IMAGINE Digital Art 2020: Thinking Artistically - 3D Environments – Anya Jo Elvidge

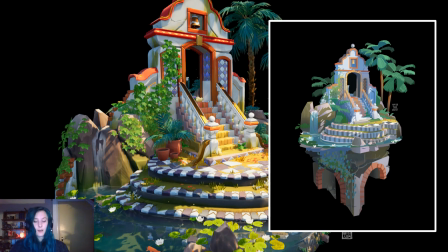this scene that I've just shown you on screen was created from this concept the concept was built on a 3d base like I said for the previous paintings I'd shown earlier and
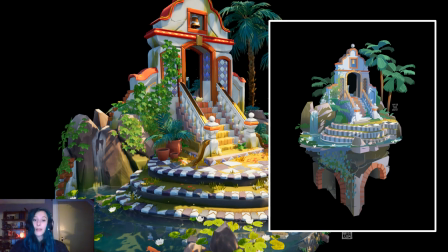then the actual 3d scene itself was based upon the 3d blockout that I did.
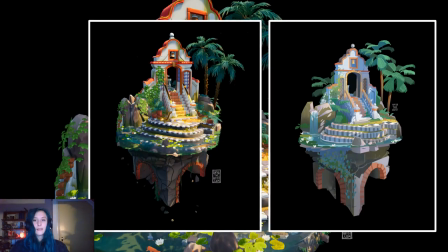So here is the the two side by side so you can see what I mean. They're both very similar, they both almost match word for word side by side. The big thing that I changed was the trees and there's been some colour modifications as well.
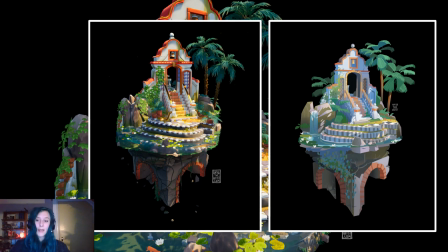The lighting scheme remains exactly the same, well mostly the same. They're all things that I kind of change as I go but often I end up just coming back to what I did in the concept anyway.
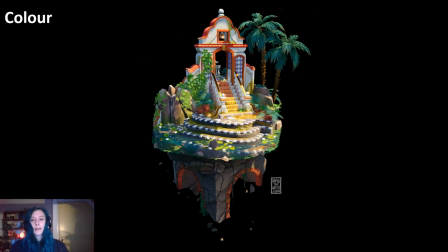So colour, like I said, I'm making decisions throughout the piece, but the fundamental decisions that I'm making that build the foundations of these pieces are often made at the very beginning in the concepting stage,
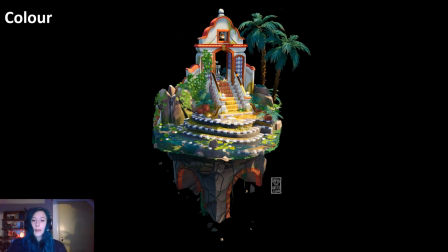or at the very least in sort of blocking out all the early stages of lighting a scene. So mostly that will be lighting and colour are the main ones that are sort of the pivotal points to create interesting mood. So I'll talk a bit about colour first.
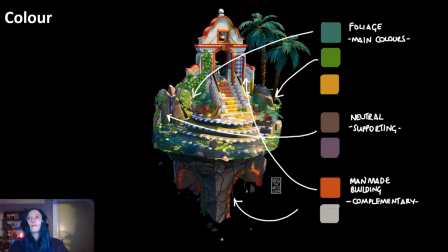So lots of colour swatches. I don't tend to use particular colour schemes when I'm making work. I do tend to feel it out so it can be difficult for me sometimes to talk about colour,
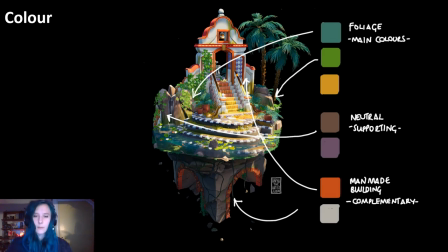especially from a sort of art-school-y perspective of colour wheels and different colour schemes, like complementary colour scheme, tetratic and so on. But if you look at this piece,
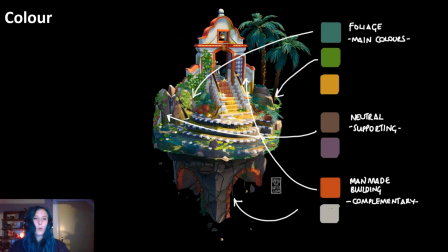I have felt my way towards what I would say is probably mostly a complementary colour scheme. You could call it probably a whole range of colour schemes if you wanted to dive into it, like complementary,
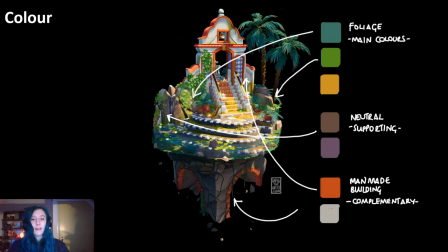tetradic, I think I have pulled up literally a colour wheel before and looked at it and I've been like yep that's tetradic which is where it's four corners of the colour wheel. Split complementary as well, which is where you have one colour at the bottom of the colour wheel and then two opposite it.
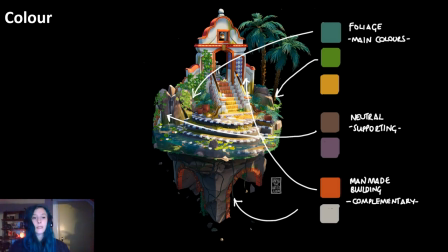But for the sake of simplicity, I would say that this is a complementary colour scheme. That is, I have chosen the colour red, which let's say it's at one side of the colour wheel, and I've chosen green, which is opposite on the colour wheel.
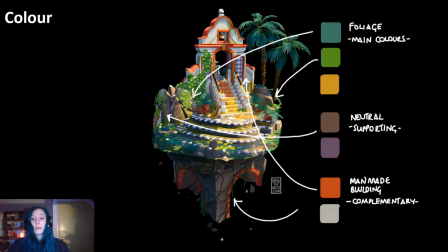So in this case, the foliage is all very green maybe some shades of yellow but mostly green and the building is red with some orange thrown in there now in addition to those two primary colors or
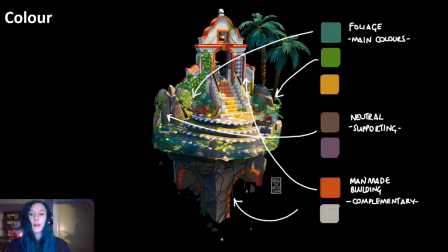well those two main colors I don't literally mean primary colors there's also some more neutral colors which I use for the supporting assets they are colors that I don't want to stand out or take away from the show but I still want them to
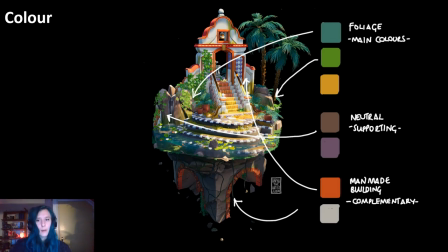be more than just grey so I've chosen a kind of browny colour it might have a little hint of purple I might blend in some green if it's next to some foliage and then I've got a more sort of purpley purple I'm using that a lot for things like tiles on the floor and also
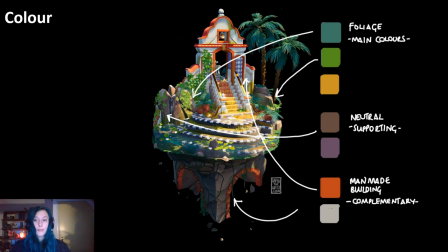for areas of rock so these are supporting areas that I don't want to stand out too much I also have areas of white, not pure white but kind of greyish white and they're for areas that I want to just... they kind of stand out and
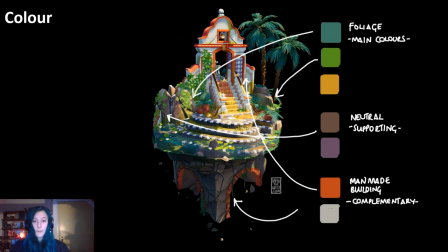I always find that white plays off of other colours nicely but they're just areas that I don't want to stand out too much.